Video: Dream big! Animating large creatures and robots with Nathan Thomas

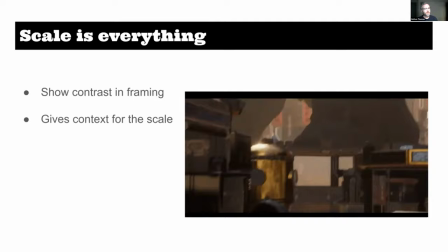44:53 All right, so this shot is a shot I animated. uh it's right after which one is
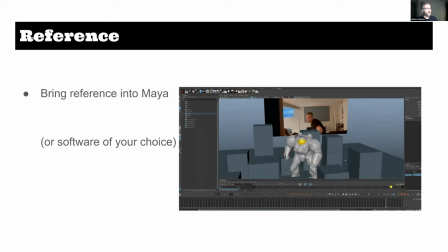44:59 it uh oh now i've wrecked everything anyways it's
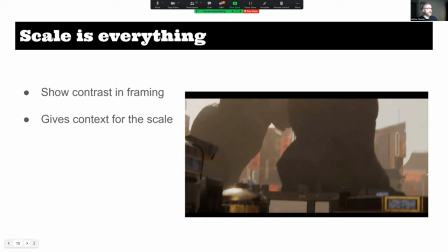45:04 right after that one shot of bumblebee flying towards uh this bad guy here and
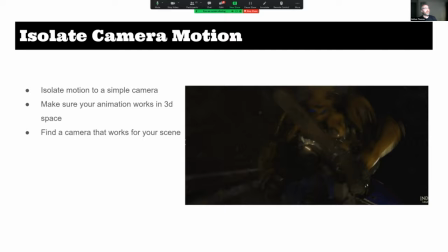45:10 uh the the camera is is following along with these characters as they tumble
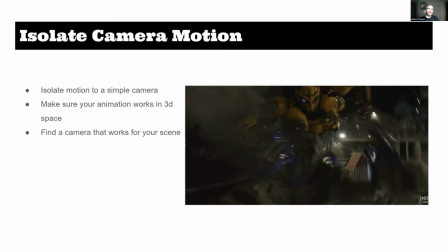45:16 down these stairs uh so there's a couple of tips that you know as you're animating these large characters they often will cover vast amounts of distance like they're flying through space or they're flying through buildings um and having this camera tumble
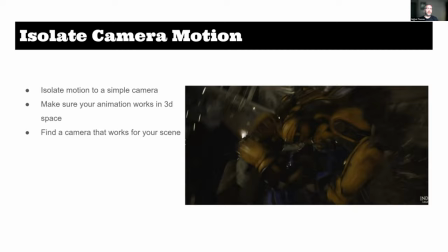45:33 with them visually is very hard to animate in because it's makes you nauseous just to be honest and also the characters are like rolling around and it's really hard to find and keep your work consistent.
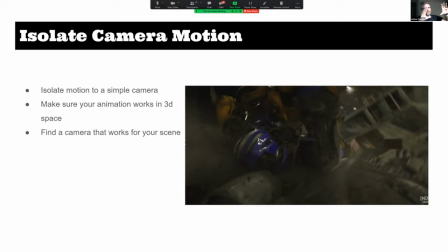45:48 So what I did is actually what the layup department did is took the same motion of the camera going down the stairs and just removed the rotation.
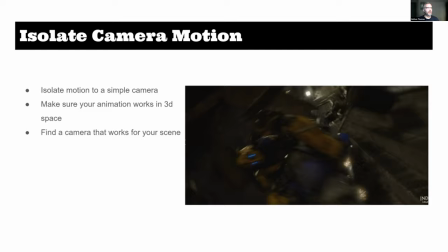45:58 Because otherwise, if I was working in this viewpoint report for, I don't know, four or five weeks, I think I would have passed out every day. So find a camera, make a temporary camera that works for your scene,
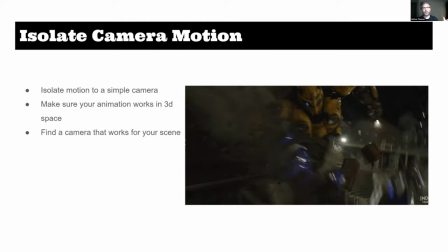46:13 uh regardless of what the actual action is and even if it doesn't you know if it's not going to be the final
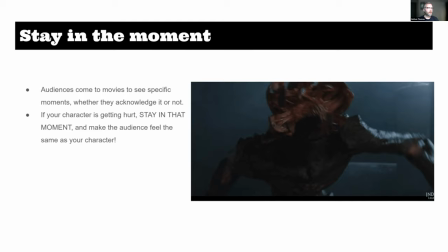46:19 camera for the shot just do it temporarily it'll help get your work to look believable all right so this is kind of gross i'm sorry if uh this image uh gives you nightmares it gave me nightmares animating on this movie this is from a quiet place
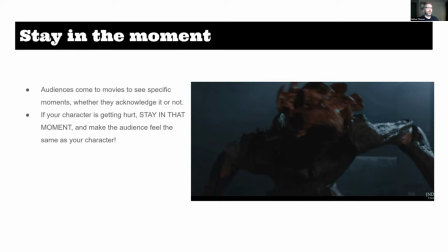46:35 uh and the reason why it's here is because i just want to remind folks to stay in the moment so i really wanted this this is like the character's demise uh he's in a lot of pain and i i really wanted the audience to feel the pain of like those like little things
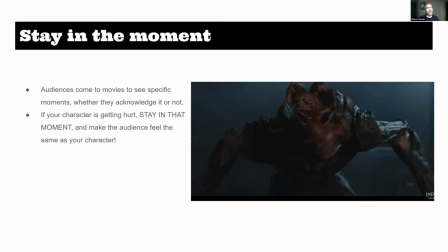46:53 popping off as little tiles on his head uh i feel like as filmmakers and creators what we're trying to bring to the audience is a certain feeling and if you know that this is going to hurt this character uh let's stay in that moment for as long as we
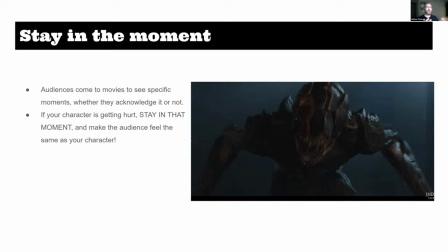47:10 can and make it painful and really relish those moments where we're supposed to feel pain or we're supposed to feel joy or whatever. Whatever the moment is in your shot, try to stay in that moment and use timing and poses to kind of elevate that.
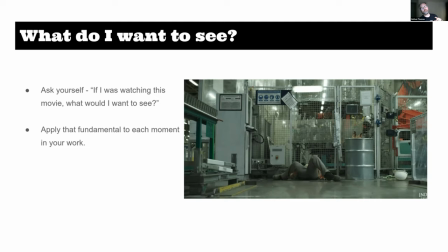47:28 And this is a shot from the last Terminator movie where it's kind of this creepy dude.